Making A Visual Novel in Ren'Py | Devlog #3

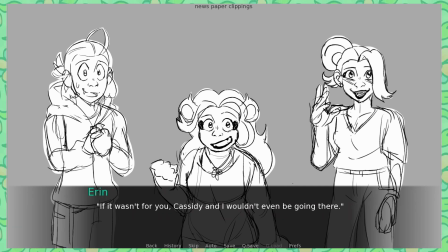(4:08)
They appeared in the first episode, and then here and there in later ones, and that was it.
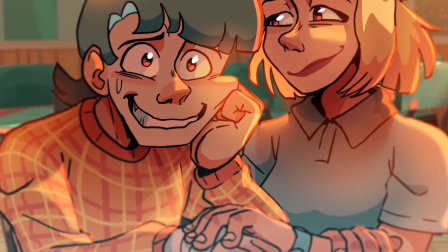(4:14)
Since I completely rewrote the plot, these two characters are much more important, and both have their moments to shine.
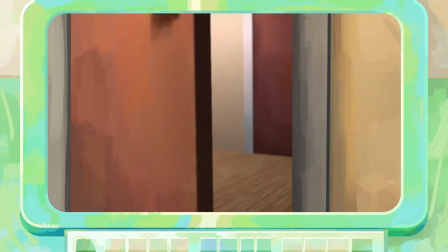(4:20)
The next scene is of Erin peeking through the door to see their dad working away.
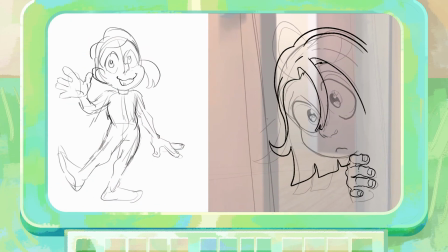(4:24)
For this, I actually refined young Erin's design here a little, mainly their hair, which I wanted to be kept shoulder length, not too long or too short.
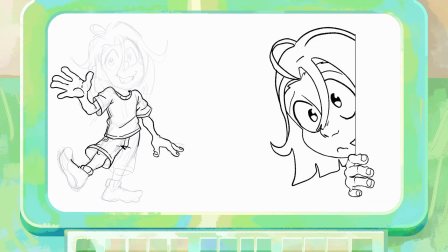(4:33)
I felt like if I changed too much, Erin would probably start to look not like, well, Erin, so I wanted to ensure the readability of their younger design.
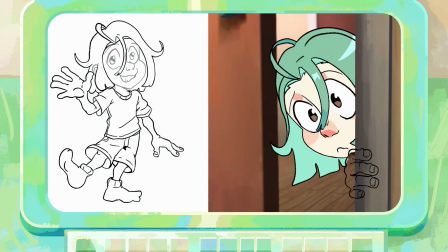(4:41)
And I also feel like it may mess with Erin psychologically later on in the story.
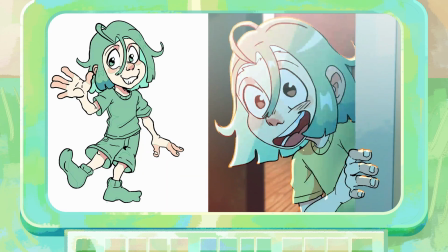(4:46)
I know that sounds extremely weird, but trust me, it will make sense one day.
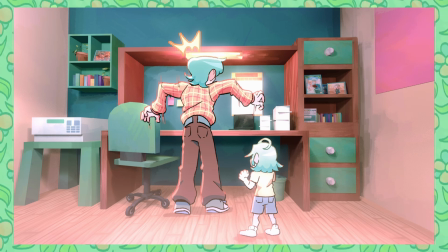(4:51)
The next CG sequence is of Cal standing up abruptly, totally not freaking out internally about Erin mentioning that they can do magic.
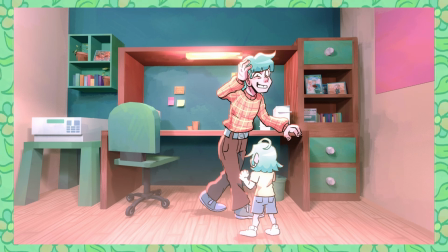(4:59)
That is so silly, as he walks over to the shelf area of his desk. This shot,
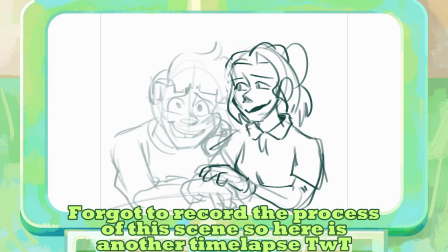(5:04)
especially the background, would have taken me a very long time, but thankfully due to the 3D model,
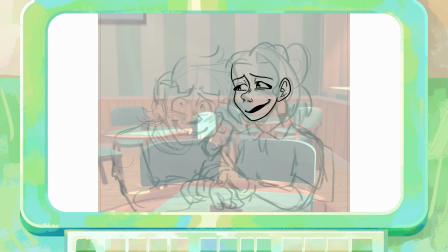(5:10)
the progress of this shot was sped up a lot. Still took me a while to add some minor overpainting along with drawing the characters on top, then the color grading,
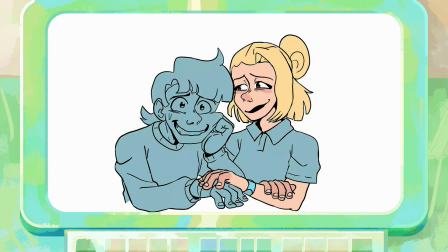(5:18)
which I made this very soft pastel pink color and took the DaVinci Resolve
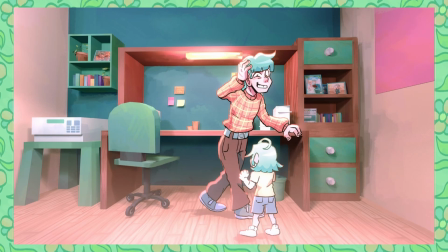(5:23)
export back into Krita to emphasize the cooler hues of Eren and Cal's hair.
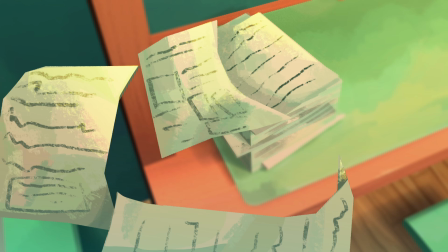(5:27)
There is also this scene of when Eren activates their powers and some papers fly off Cal's desk, which I had to draw and render, using the stacks of paper that I 3D modeled in Blender as a base to work from. This was a very fun thing to do first thing in the morning, rendering paper. Yeah, just what I always wanted to do. Now it's time to talk about the animated shot that I mentioned earlier on.
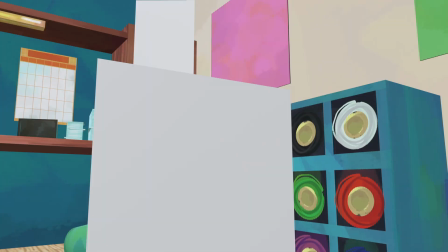(5:50)
I put 2 planes in the office set, one representing Cal and the other being Eren.
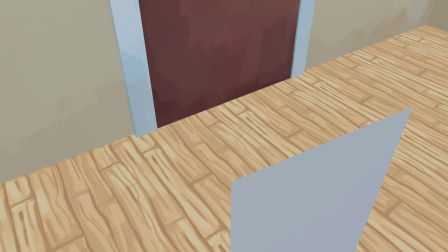(5:56)
Then I animated the camera around Eren, and this camera pan took so much more longer to animate than I originally intended.
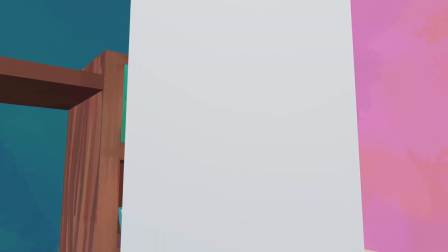(6:03)
However, I finally got there after enough struggling. Then I quickly drew some rough keyframes of Eren and Cal in Clip Studio Paint.
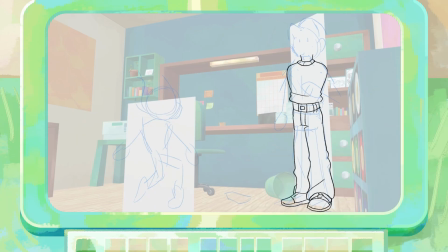(6:10)
I'm slowly drawing some keyframes and breakdowns of Eren and Cal. Since this scene is very complex, I'm going to be chipping away at it over time. In the near future for this shot, I want to animate some furniture or objects such as Cal's chair flying around Eren, which would spring Cal into action to stop Eren from nearly unintentionally hurting themselves.
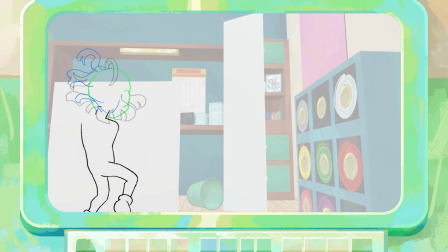(6:30)
This scene still has a long way to go before being finished, however I will update you all on its progress.
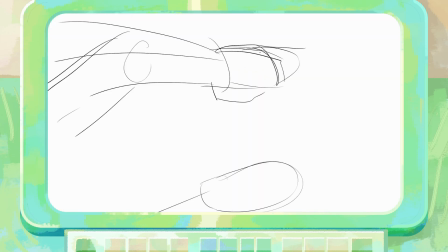(6:36)
There is a scene I added when writing the descriptive text of this scene where Cal is resisting against Eren's powers, as his feet slowly get sucked towards them like a black hole.
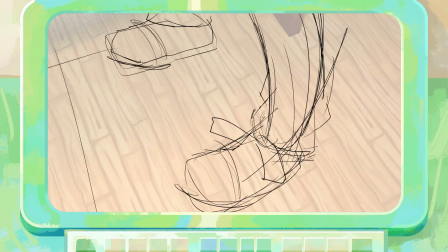(6:45)
And I wanted to draw that, but sketching out this scene took me a couple of tries, as I was weirdly struggling to translate what I saw in my head onto my drawing tablet, but I got there in the end.
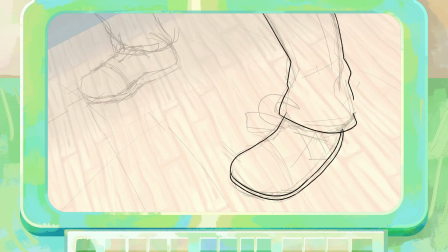(6:56)
I don't know if I've mentioned it too often, but I would consider myself to have quite an overactive imagination, especially when it comes to my characters. Like, I can visualize fully animated scenes like I'm watching a TV show all in my head,
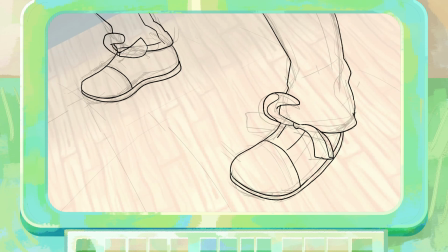(7:09)
imagining the characters in all sorts of different scenarios, mainly scenes that I can't talk about during this point in time due to huge spoilers.
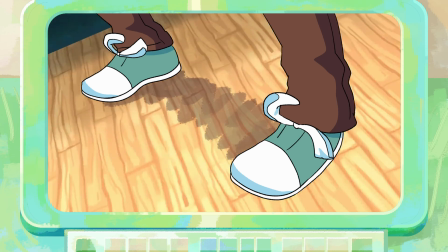(7:16)
I often find myself completely absorbed in my own little world, which has been the case ever since I was a child.
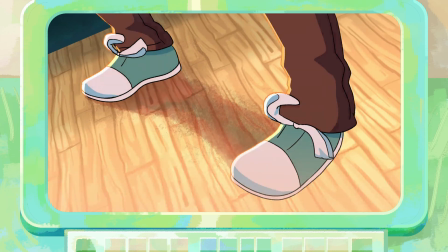(7:22)
I used to, and I'm still very bad for daydreaming. I am very much a visual person, which is why I really like the visual novel format.
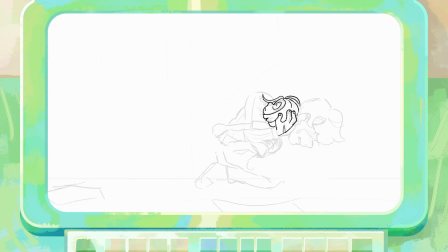(7:30)
The following CG is of Cal catching Eren. When adapting this to the visual novel format, I made this scene a lot more dramatic than originally intended. In the storyboards, Eren's air manipulation power wasn't nearly as devastating for this scene, but then I thought, well, if paper will swirl around Eren, then how about some furniture?
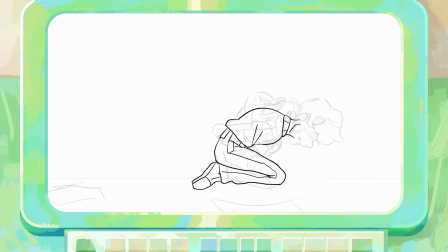(7:48)
Which kinda shows how dangerous Eren can be, and give Cal a more justified reaction to, everything. So Cal was originally meant to slide on the ground and catch Eren, who was just floating midair. But since I had the idea of once Eren's powers cut out, objects would then violently crash down,
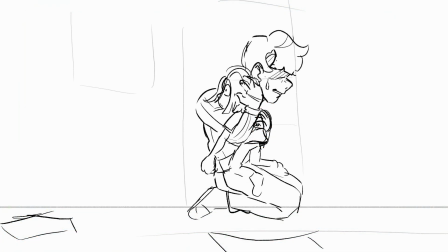(8:07)
I don't think this original pose Cal is drawn in fully conveys the intensity of the situation.
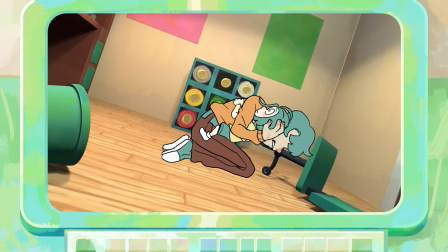(8:13)
But I wanted to keep the idea of this panel, just draw Cal more crouched, like he's trying to shield Eren with his body from their own abilities. I also tilted the background and the characters at an angle to make this feel uneasy and unbalanced, compared to the previous shots in the scene that were just straight in their composition.
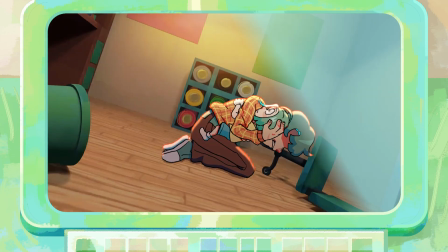(8:30)
And to also symbolise that from this moment onwards, Eren and Cal's relationship goes downhill.
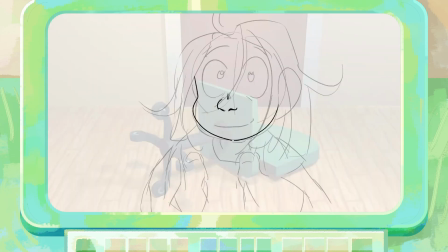(8:36)
Our last shot of today is of Eren looking up at Cal. His face is hidden to add some mystery. How fun. You will see the aftermath of this scene someday, so you will find out how Emery reacted to Eren being a powerful in a place that would actively hunt them and their parents if it ever got out.
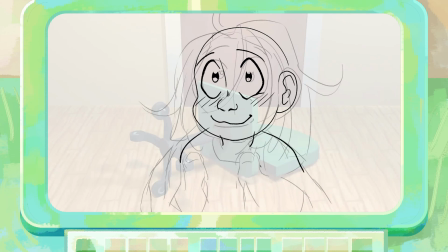(8:52)
I don't have too much to say about this scene that I haven't already said about the other shots. 3D background, drawing Eren, adding some compositing and color grading, so I am going to ramble for a little bit. Last year, I participated in my first ever art fight, which I had a lot of fun with, and this year I'll be joining in again.
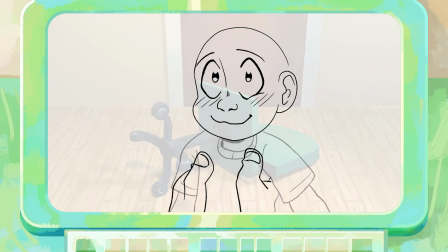(9:10)
But I want to add some more characters both from One of the Powerful and the short film that I animated in 2 months last year, Breakthrough.
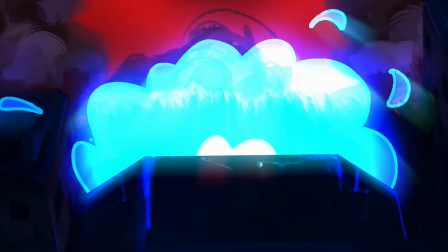(9:17)
So I'll have to make some more references and animated icons of the characters.
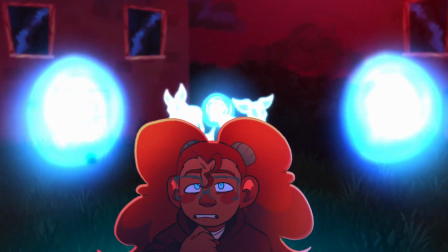(9:22)
It might not be next video, but at some point in the near future, would you guys be interested in seeing some art fight prep?
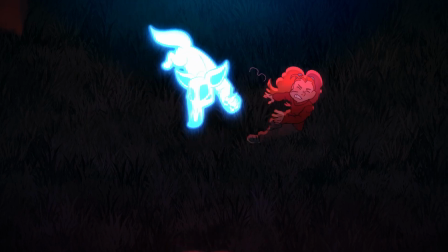(9:28)
It's going to be very strange drawing the Breakthrough characters again.
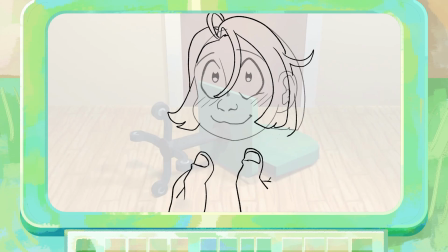(9:31)
I haven't touched them since the deadline of the film back in September, and I still have some odd feelings towards them, as working in such a crunch time on that project still has kinda stuck with me.
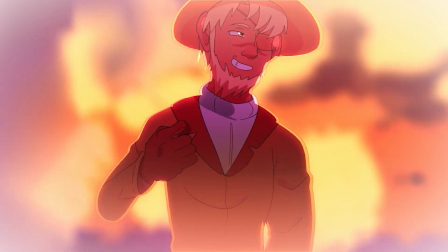(9:44)
Their designs are so ingrained in my mind that I could probably redraw them based on my memory alone without any references. I
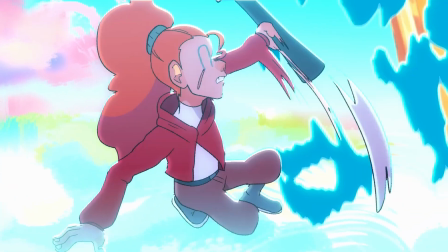(9:52)
still have some extremely complicated feelings towards Breakthrough, but I would like to revisit the project again after One of the Powerful is over with,
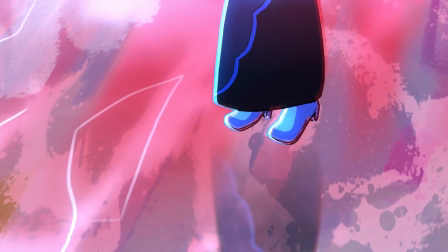(10:00)
as there are some aspects that I do like about the project, it just needs some fleshing out.
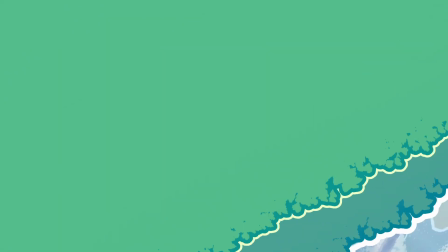(10:05)
So yeah, art fight prep video in the future. And that is the flashback scene completed. Apart from the animated shot, which I mentioned will take a little bit of time to work on, but I shall chip away at it.
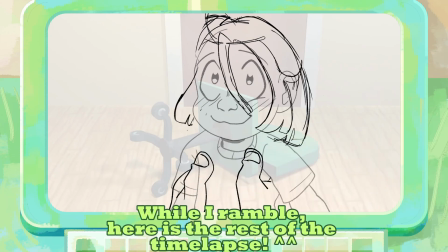(10:16)
I'm beyond excited to finish it, and if I do it justice, it'll be one of my favourite scenes that I've potentially ever animated so far. This scene that I worked on today is one of the more CG heavy scenes of episode 1.
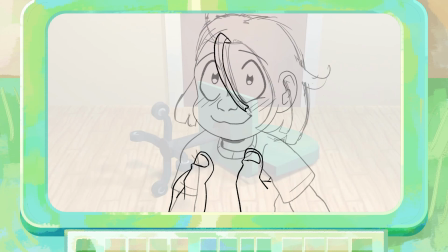(10:29)
As each episode progresses, which you'll see with episode 1 too now that I think about it, the visual novel will progress from having lots of CGs and cutscenes with little sprites, to being more character sprite focused than CGs and animated cutscenes,
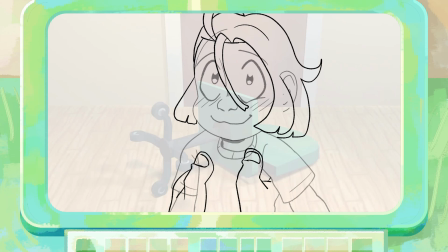(10:43)
which will be used sparingly. Drawing out all these CGs is a lot of work, and it's a very slow process. And I only have one body, which has unfortunately been flaring up in pain a bit more lately, as I'm really excited to work on the project.
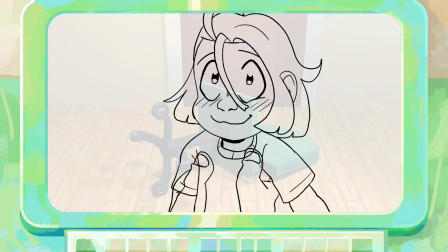(10:58)
This is like the happiest I have felt working on a project in such a long time. I love this project so much, you have no idea. But because I'm working on it so obsessively, my body is kind of in pain a lot when I sit at my desk.
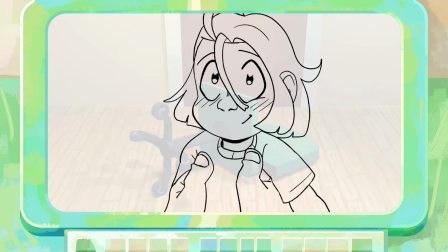(11:16)
Which is why this devlog got delayed a little bit, and I was worried I didn't make enough to justify a devlog. So I think lessening the workload until absolutely necessary is the best course of action, aka focusing more on character sprites but then switching to animated cutscenes or CGs when the scene really needs it,
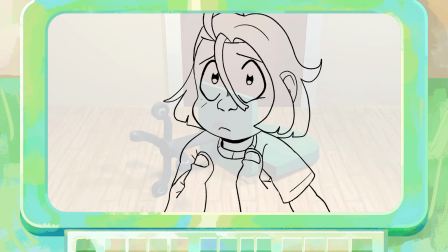(11:33)
and of course trying not to work on it every waking moment.
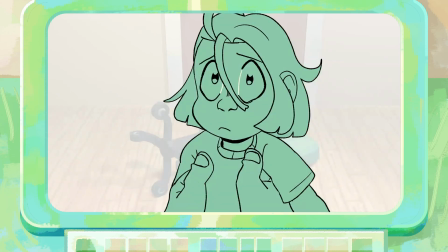(11:37)
This project is gigantic, and I fear my body will actually crumble into dust one of these days.
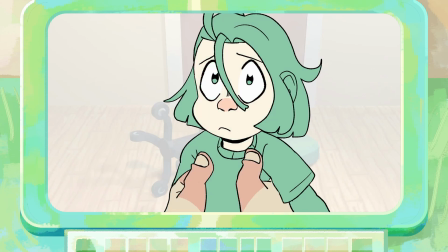(11:43)
However, aside from all the pain, I had a lot of fun working on this scene. And as I mentioned earlier, I am so happy working on this project. I feel like it's just a mix of working on a new medium I haven't really experimented with much before, being visual novels.
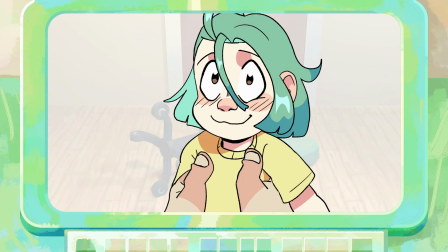(12:01)
I've never made a full-on visual novel before, only the test scene between Suki and Kenichi.
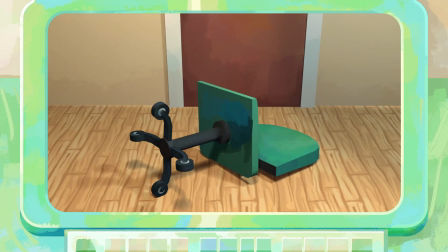(12:07)
And then I'm mixing in things that I'm already familiar with, such as,
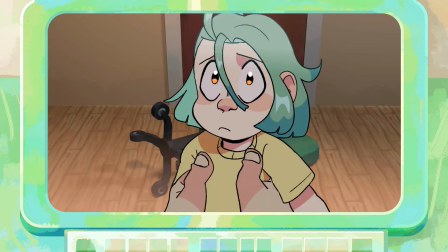(12:11)
animation, and kind of framing the CGs as kind of like an animatic or an animated scene.